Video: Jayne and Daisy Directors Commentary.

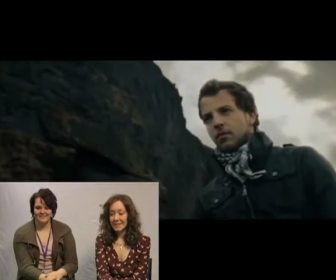265s
When we looked at Amy MacDonald's video we noted similar conventions of the genre.
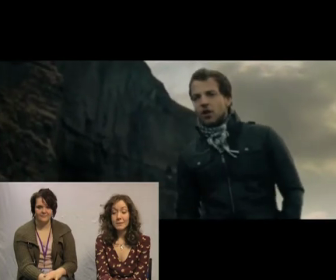270s
Once we looked at the media language for both videos we applied them to our storyboard for our own acoustic rock video.
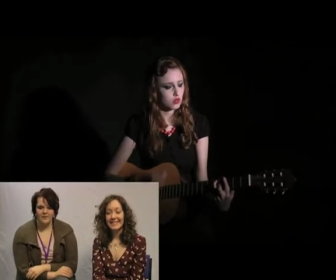275s
Moving on to our own video which begins with the opening of a fairytale-like book. This introduction of the character links back to the happy equilibrium for the first mini-trosse of the video. As half of the video is narrative based we see the protagonist, Cathy, walking and running around the forest.
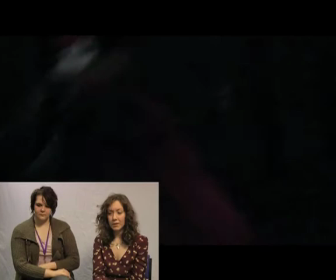289s
Although the location is quite typical of an acoustic rock video, as seen in James Morrison's video,
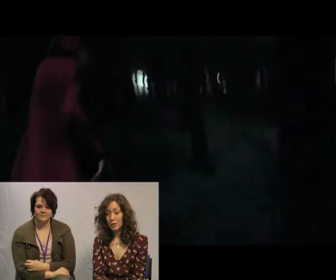294s
we find that we've broken the conventions by using long shots during these various scenes and a few
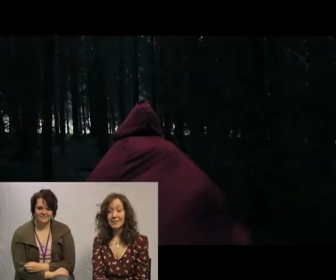300s
close-ups. Hand-held tracking shots are also used frequently, which creates the realism for the viewers, making the same but different.
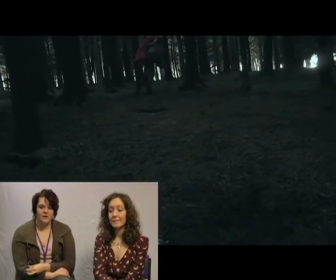308s
The performance side of the video, which we shot in the studio, clearly shows the iconography of the artist through costume choice and props.
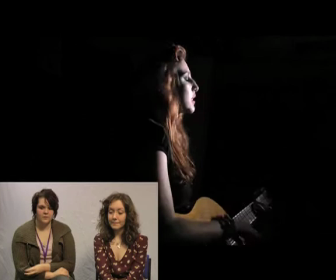315s
The majority of the performance shots stick to conventions with plenty of close-ups and well-placed editing.
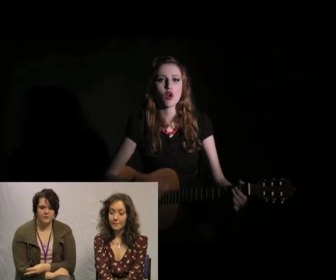319s
However, we wanted to avoid using the male gaze, which is a theory by Laura Mulvey, in any section of the video,
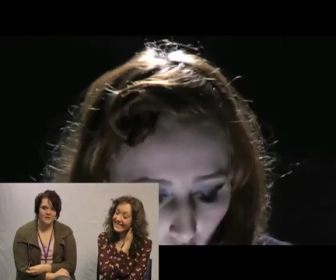326s
as voyeuristic cinematography is typical of the music video genre, which as other acoustic artists,
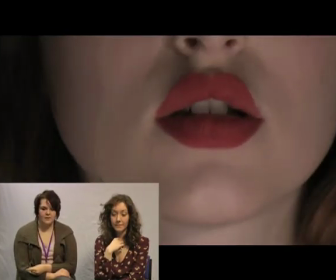332s
such as Amy McDonald, do not use it in theirs. The fact that the artist also plays the main protagonist in the narrative side of the video also fits into the conventions of a music video.
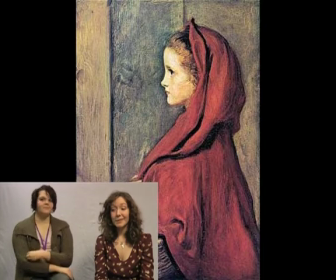340s
We use lots of intertextuality in the narrative ad video, which according to Andrew Goodwin and Peter Fraser is likely to appear in most of your music videos.
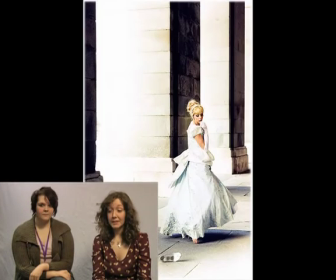347s
This can be seen through iconography of the artist during these scenes where she's wearing a red cape linking back to Little Red Riding Hood.
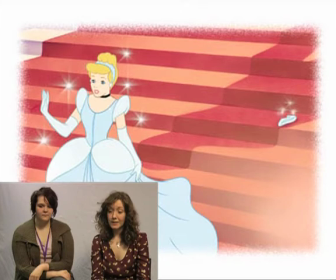354s
We used the theme of fairy tale throughout the narrative because we thought the title of the song links itself to more fantasy based plot and we thought it would be very striking to watch.
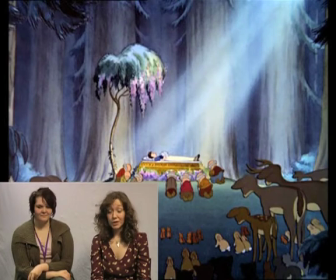363s
This involves Cinderella where she loses a shoe and Snow White at the very end of the video where she bites into the apple.
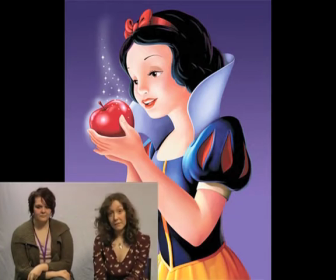369s
This iconography fits well with the quirky nature of the artist which is what we wanted to keep in the video.
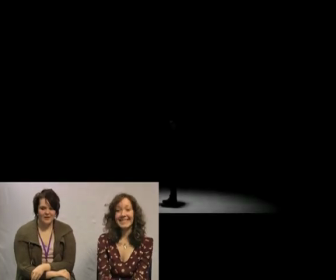374s
The lighting we used in the studio is, we think you'll agree, quite striking.
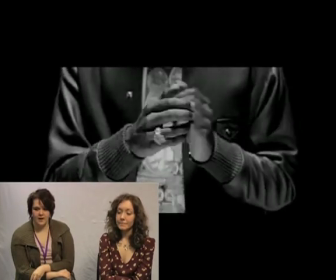378s
The idea for this came from the music video which you'll see on the screen now, Ed Sheeran's song You Need Me I Don't Need You.
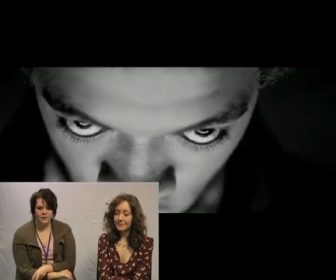384s
As you can see the lighting is similar to our own video and we thought that the light fell on the artist in a very defining way and looked good.
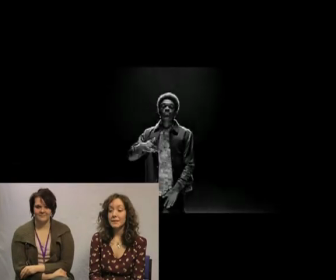391s
We thought mainly of this lighting style when setting our own lighting up. The editing we did for our video suits the conventions of a typical music video which has the pace to match the track.
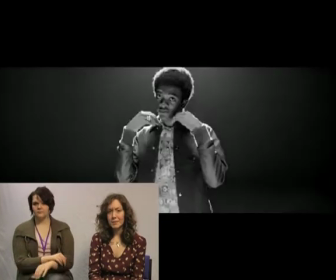400s
However we kept in mind that we wanted to keep an even distribution as possible of the performance shots and the narrative based shots,
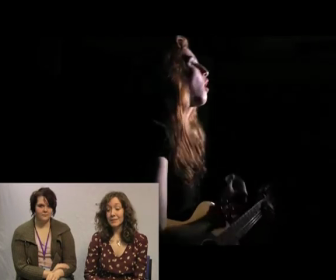407s
as well as the studio and location shots. We tried to make it as seamless as possible in our editing and we obviously tried to make sure the lip syncing was in time with the music,
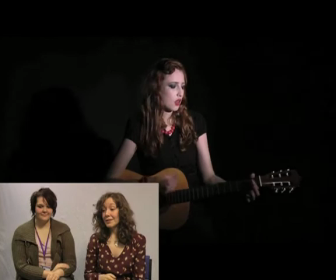417s
which we think we've hopefully achieved. We also have used fast paced editing, which is typical of a music video.
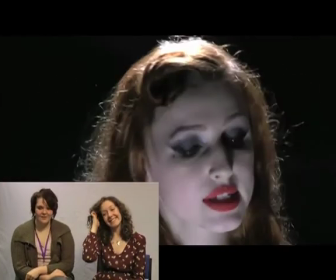422s
Although there are no obvious dominant ideologies in our video.
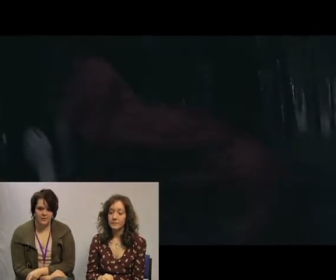426s
We have not used any alternative ones either, so the video can be very much considered as mainstream and fit into the Q2 rock conventions and the artist's image. I think that we have developed the feel of our video by the muted colour palette, the blue filter that's used on the location shots.
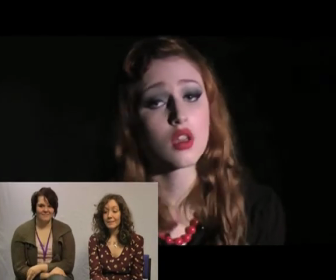440s
It gives it a slight old film look and made the tone of the footage look a lot more sinister, making it stand out from the normal.
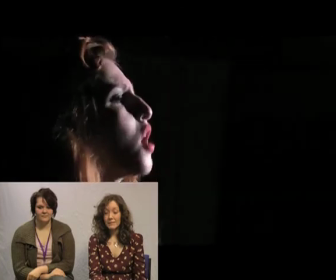448s
We were aware that the lighting and some of the shaky camera movement on the location footage could have been better,
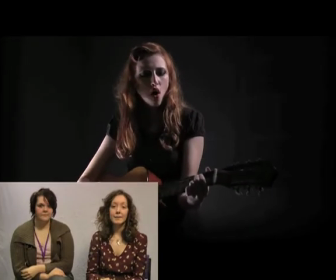454s
but well, it was confirmed by the audience feedback, however we did not have the equipment nor the time to go back and re-shoot.
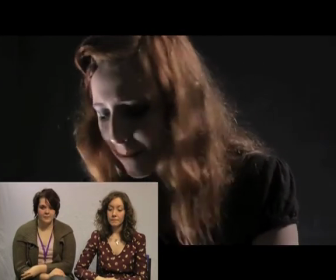460s
Although a lot of our video followed typical conventions, such as the editing pace, frequent close-ups and the protagonist being the artist,
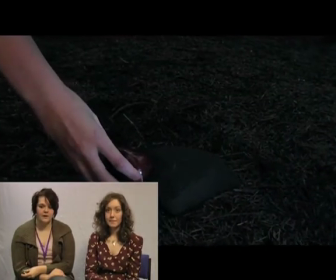467s
according to audience feedback we broke conventions with the narrative and the fact that it was based on fairy tales.
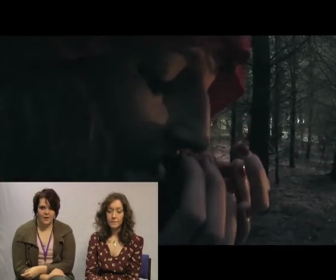472s
The fact that we also have the protagonist dying at the end of the video is unusual and not a happy ending. It also creates an enigma which is never answered, does she really die?
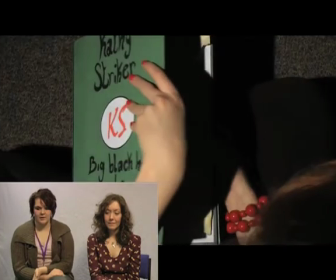480s
And especially because the fairytale book opening and closing at the beginning of the end of the video is also quite unusual and unique.
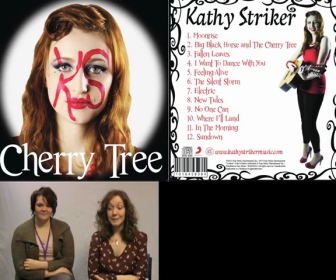485s
Moving on to our print products, we brought to life an album advertisement for a music magazine and an album cover, including the back and the booklet inside.
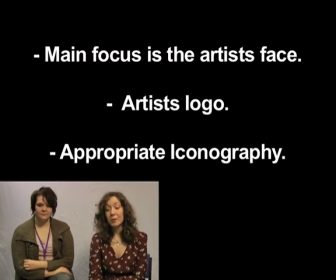493s
The conventions of an album cover are usually prominently focused on the image of the artist's face, with the artist's logo, which is often their name but in a specific font or style. The cover should also be representative of the artist's individual iconography.
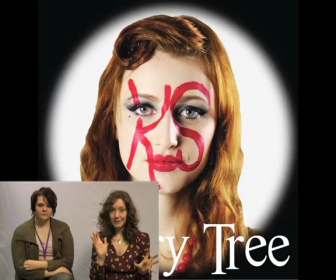508s
Hopefully there should be an image of our album above us.